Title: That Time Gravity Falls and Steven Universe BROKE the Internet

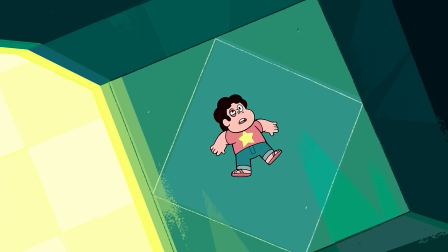This brings us to the main event, Thursday's back-to-back premieres, the return and jailbreak one of the best season finales to ever air on cartoon network
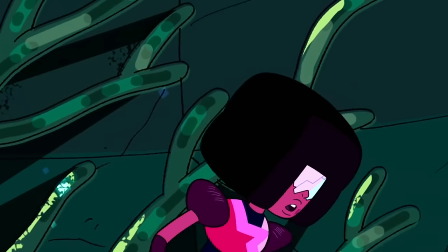that caused a truly insane domino effect the first half of this finale
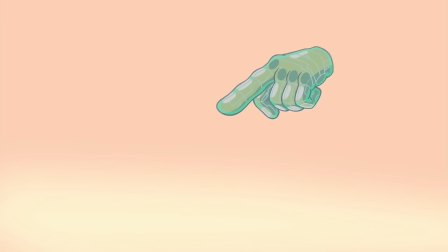the return is a slow burn but a damn good one the sudden appearance
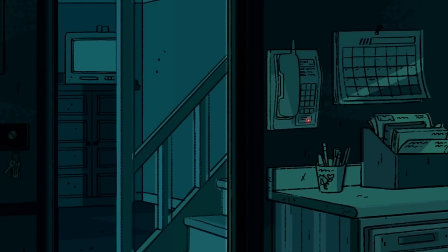of the ship seeing the maheche warren's empty house as stephen leaves a concerning voicemail the color palette slowly getting engulfed by the ship's green
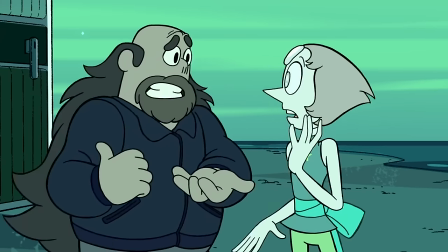hue it all does such a great job at creating a tense atmosphere it really does feel like the world is ending of Of course,
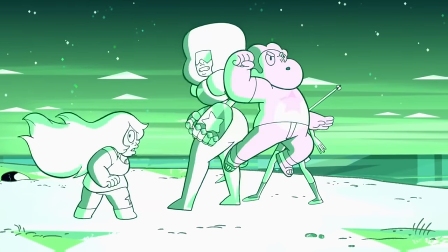Greg laying the gem's business out on the table and Steven standing up for himself as a crystal gem are huge highlights that help make the episode what it is.
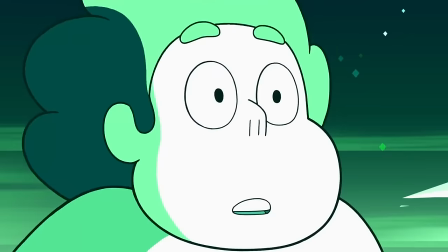But the real meat and potatoes is without a doubt the return of Peridot and Lapis
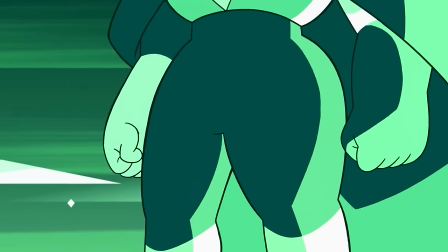and especially the introduction of the Kindergarten Courts Who Could. Jasper.
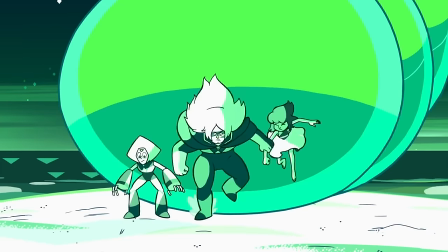Code is introduction of any character in the entire series. Even the Diamonds.
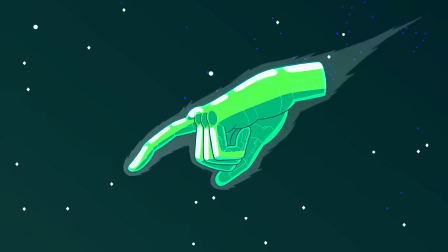Fight me. We didn't know how many gems would be escorting Peridot on this mission,
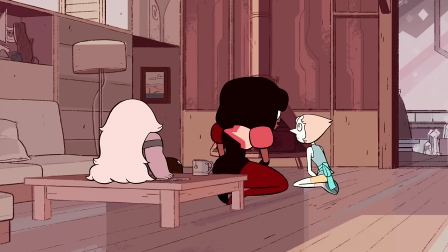the show leading us to believe it could be a handful of soldiers so for it to only be one and for her to
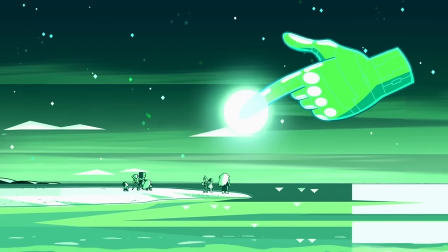immediately strike fear in steven is just so damn cool to me and her cool factor is only
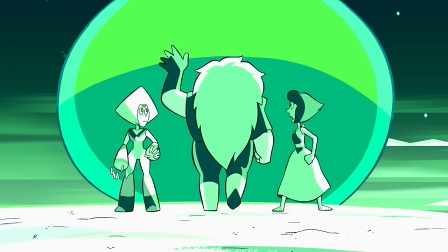amplified by how unbothered she is by the whole situation casually revealing so much
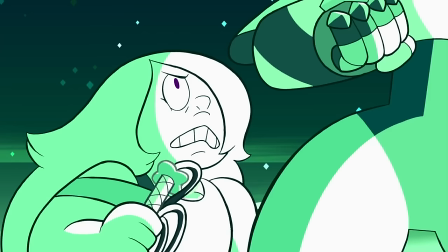lore by shitting on the gems we learned that gems can be considered defective
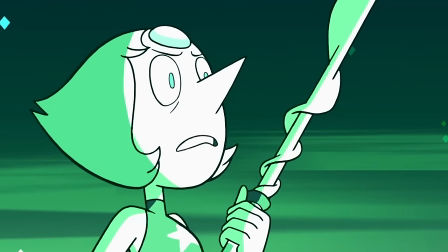figuratively and literally jasper's insult to pearl implies that there are other pearls out there i guess roe saying my pearl also gives that away But the
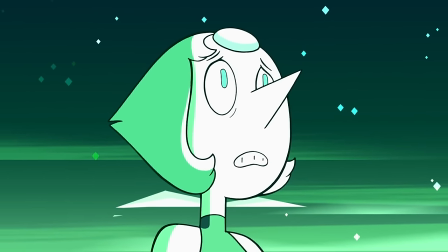first time around it's meant to be figurative. This isn't figurative. It's just vague Jasper single-handedly expands our understanding of this universe in a
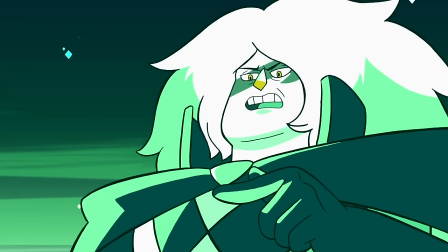situation that she doesn't care about Until Steven breaks out the shield
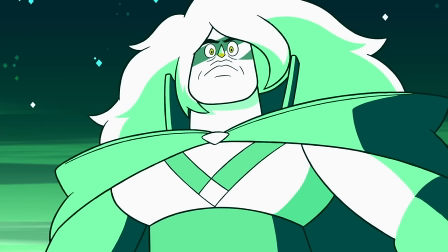then she goes full-on Vegeta Referring to Steven by his gemstone as she thinks
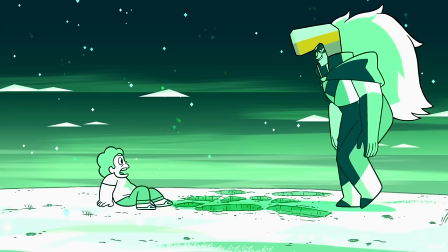this is the Rose Quartz the one who shattered her diamond Of course,
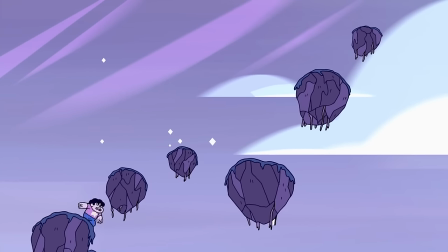we don't know all that yet But again, this is why starring the bomb of Rose's scabbard was genius We only knew Steven's mom up to this point as a kind, nurturing leader.
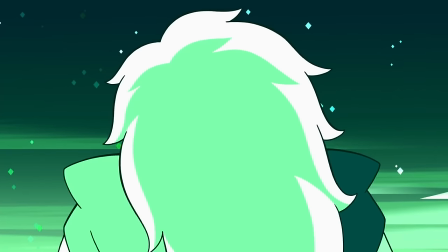To go from that wholesome image, to learning she started a war, and seeing an elite gem soldier freak out at what they think is the mere sight of her,
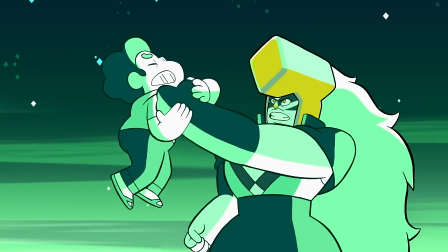how could you not reconsider your entire perception of the show at that point? And how could you not question what Steven is capable of?
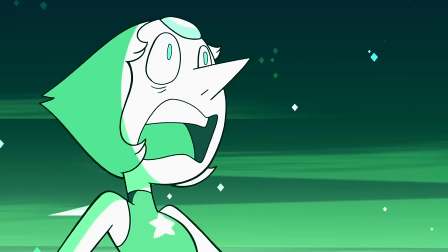Give it five years and you'll find out. Now, animation fans were probably given too much trauma this week.
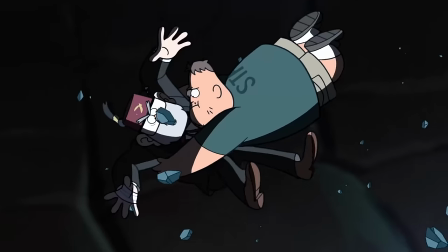I thought reading the headline, Stan Pine's dead, and Suze tackling his father figure would hold the crown for biggest fucked up thing I saw that week.
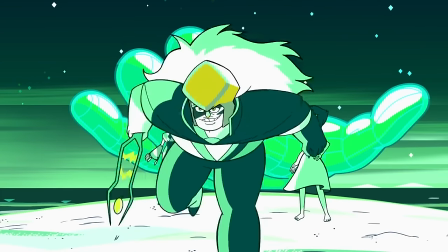But Steven Universe said, hold my beer, and gave us this.
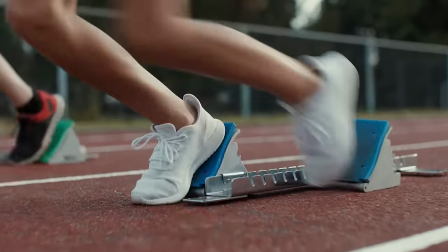This had to be, without a doubt, one of the most stressful commercial breaks in television history.
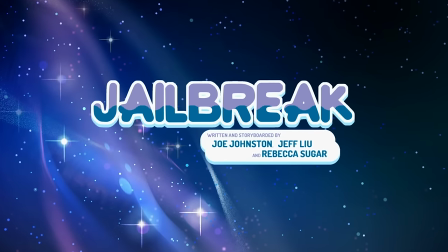Alright, this is the one you've all been waiting for. Jailbreak. An episode that sets itself apart from everything that's come before it, from the title card alone.
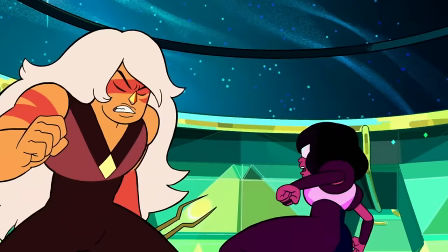I don't care what anyone says. This is some of the craziest 11 minutes that's ever aired on Cartoon Network.
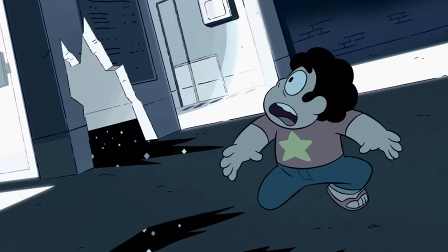The show's always excelled at making gem stuff cool yet creepy, but this episode cranks it up to 11.
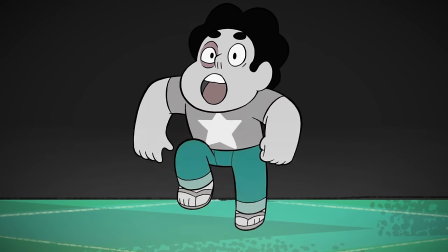For starters, the sound design in this episode is nuts, and it does so much of the heavy lifting in the first half of this episode.
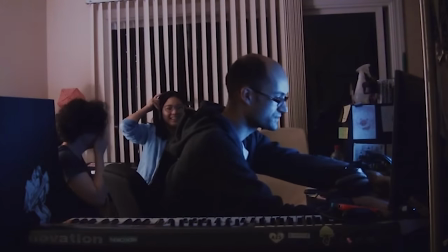And that's not a dig on the art direction or storyboards or music. The crew went all out every step of the way for this one.
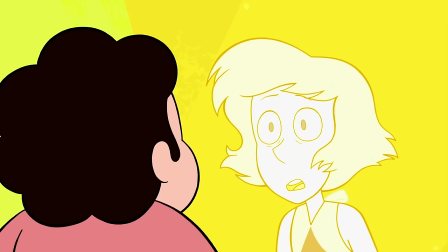But without the eerie ambiance, the low humming of the cell's force field, the way Jasper's footsteps or Sapphire's song echoes throughout the halls,
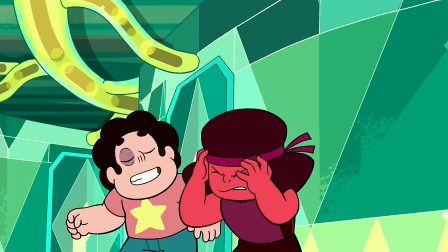all of this would be cool, but not creepy.
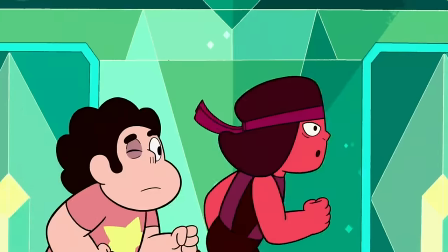Which is important because I think you lose a lot of the tension if you don't find this place just a little bit unsettling.
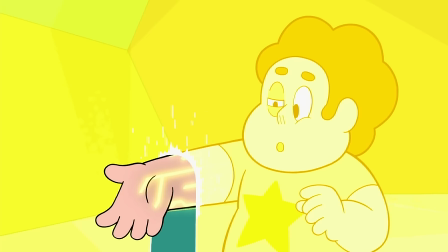I mean, even Steven himself finds it a little cool as he discovers his resistance to destabilization tech.
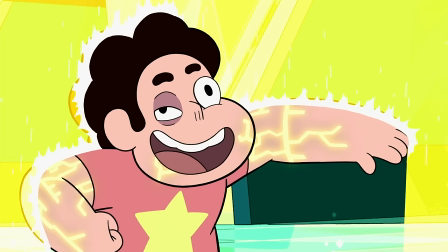And he's the one trapped on it with a black eye.
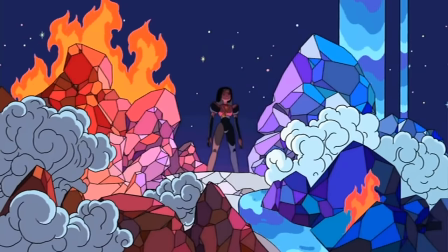Just like how people caught on to the Stan twins far ahead of the big reveal, a lot of people figured out that Garnet was actually a fusion before the show spouted out for us.
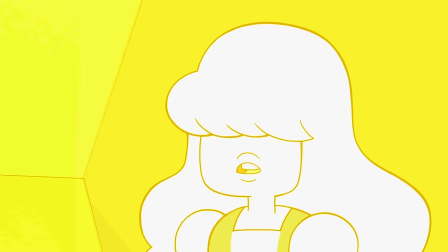But man, it had to be so confusing watching this for the first time and having no idea who Ruby and Sapphire are and having no idea where Garnet is.
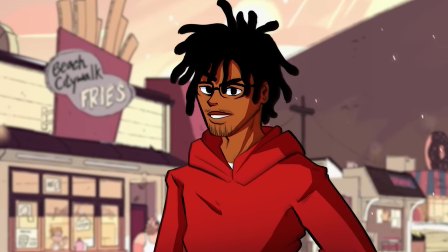Personally, I missed the premiere and got spoiled on Twitter. They were really playing chess with Ruby and Sapphire, man.